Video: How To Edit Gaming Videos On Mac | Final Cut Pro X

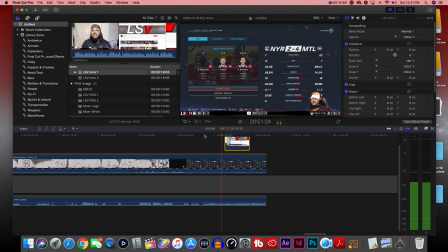All right, you guys, so that's going to do it for this video. It is your boy, Blue Streets. If you did enjoy it, please hit the like button for me.
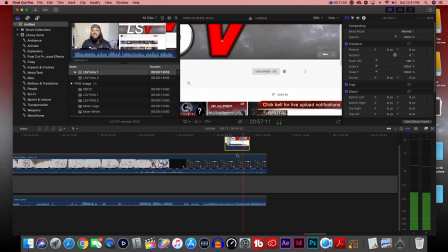And of course, and subscribe. I'll be back in the future more NHL 20 content as well as World of Chell and online versus.
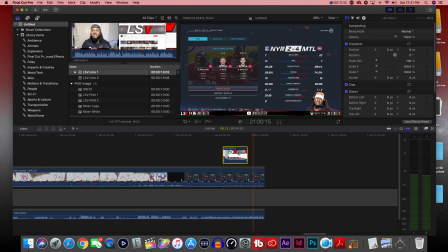And you see a perfect transition. So to make it look a little bit cleaner, what I like to do is I'll take the fade to color transition. I'll put it on top of here. Then I'll cut out the first portion. So now let's do that.
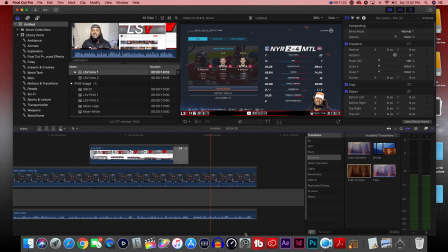Let's zoom in right quick just so we can follow the edge of this clip where I'm talking. Let's take a look at this.
Rod, so until the next time, peace out.
So, okay, that's the outro. So put a cross dissolve back here.
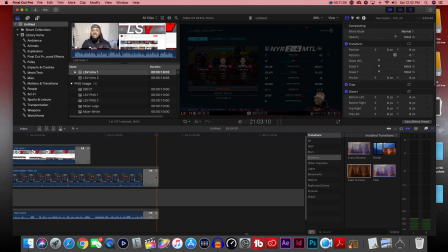Put another cross dissolve here, which isn't necessarily, you don't need to, but I just like to do it just for like, I don't know, it's just like kind of a visual thing for me.
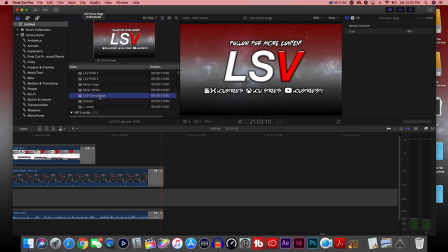And then I take my outro page, which is this here. Put a cross dissolve on that.
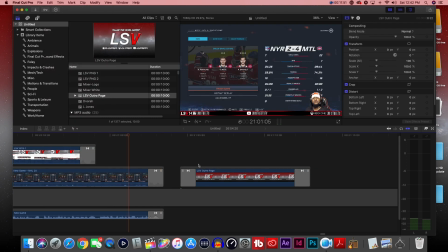Bring it down slightly so it's not too much filler. Align it next to this, to the outro of the video gameplay clip. And then I just like to add some music just to add a little bit of flair. So let's just pick a beat that I have.
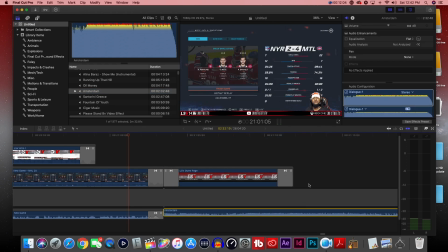How about this beat I have called Amsterdam? We'll just put this in here. I'm going to highlight back here, go up to trim, press blade.
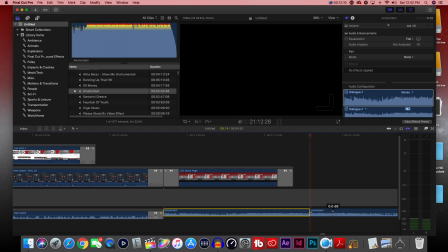So that cuts the music down some. Then I'm going to delete this portion back here, trim down the Amsterdam clip, fade out the audio. Fade the audio in some up here. Turn it down so it's not too overpowering.
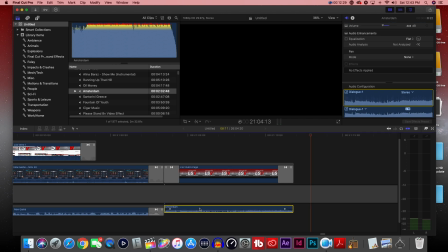And maybe I'll even bring it right underneath the transition. I like to do that a lot. Just right where the transition starts. Let's zoom that in so it clips. Let's zoom that in. Bring that right here where just about where it starts at, and then match it up to the edge of the visual,
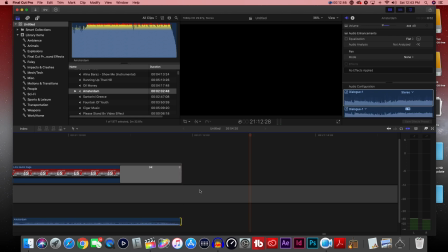which is the transition of the outro page. Blade the gap bar, so we have the end of our project here, which is what's the time?
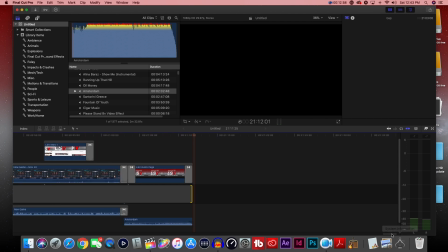21 minutes. Now let's take a look at that all combined up. Let's take a look at all that combined as it gets ready to go off.
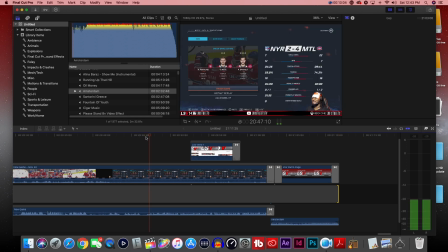So we have the outro.
22 shots to 7. We was rolling with a new team. All right, you guys. So that's going to do it for this video. It is your boy, Lou Streets. If you did enjoy it, please hit that like button for me.
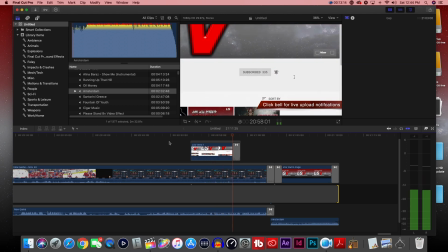And, of course, and subscribe. I'll be back in the future more NHL 20 content, as well as World of Chill and Online Versus when I team up with my boy, Rod.
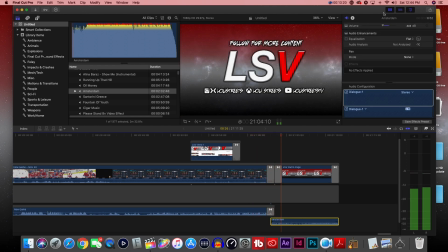So until the next time, peace out.
Let's just make that a little bit smoother.
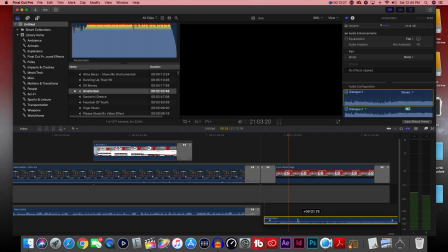So let's turn the audio down. And I actually am going to decide to start it back here just so it won't sound too out of sync.
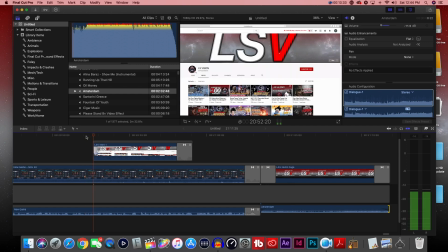So let's watch that one more time.
Peace. If you did enjoy it, please hit that like button for me. And of course, and subscribe.
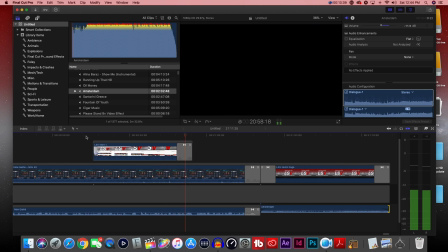I'll be back in the future more NHL 20 content, as well as World of Chill and Online Versus when I team up with my boy Rod.
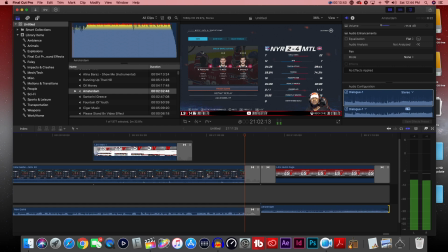So until the next time, peace out.
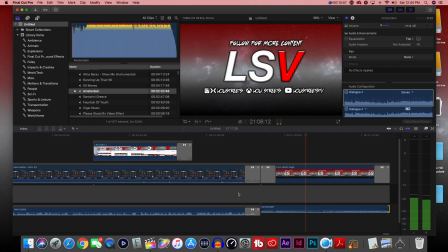Perfect.
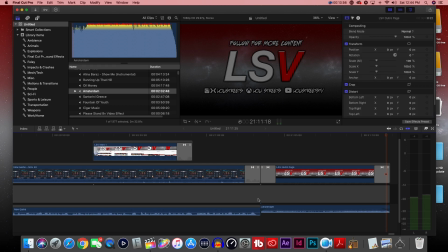And that's perfect. We have our audio and we have everything in place. So what I like to do also is make a teaser.
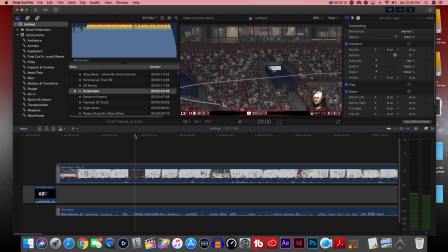So what I try to do is go find like an interesting part of the video that I just think is awesome. Let's just scroll and see if we can find a goal here somewhere.
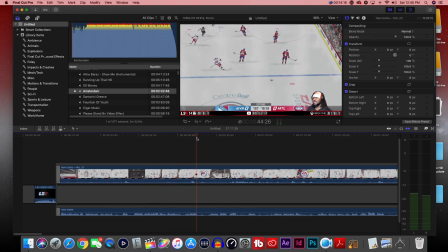How about, there we go, right here's a goal. So let's see what happened.
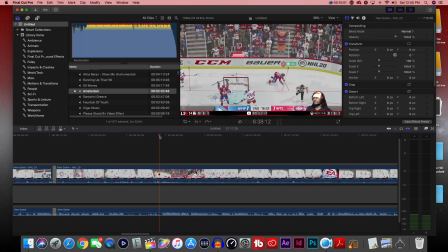All right, boom. So we got that. So what I like to do is I'll come down and I'll just highlight like a little portion like that.
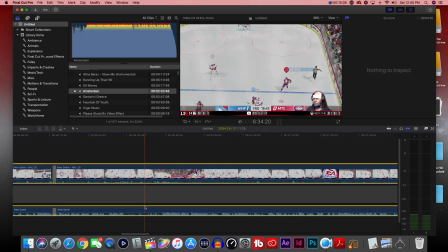Just something that's a little bit interesting as a teaser. So I highlight the video and the audio, I blade it.
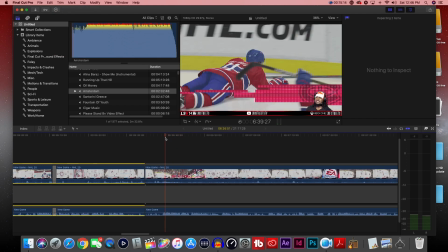I come over to after where the score was at and do the same thing again.
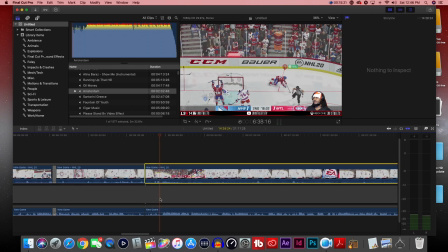So let's highlight the video and audio over here. Same thing, blade that. So now it highlights both of them in the middle. I like to press copy, then undo blade, so that goes back to looking like normal.
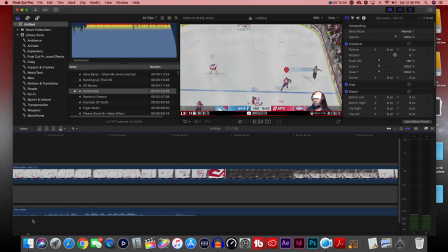Come back to the beginning where we made that original gap, and this is what we use it for.
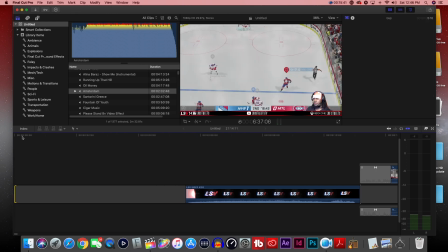So we just bring it back. We drag this, so now we got more space at the beginning of the project without desyncing anything in the back end.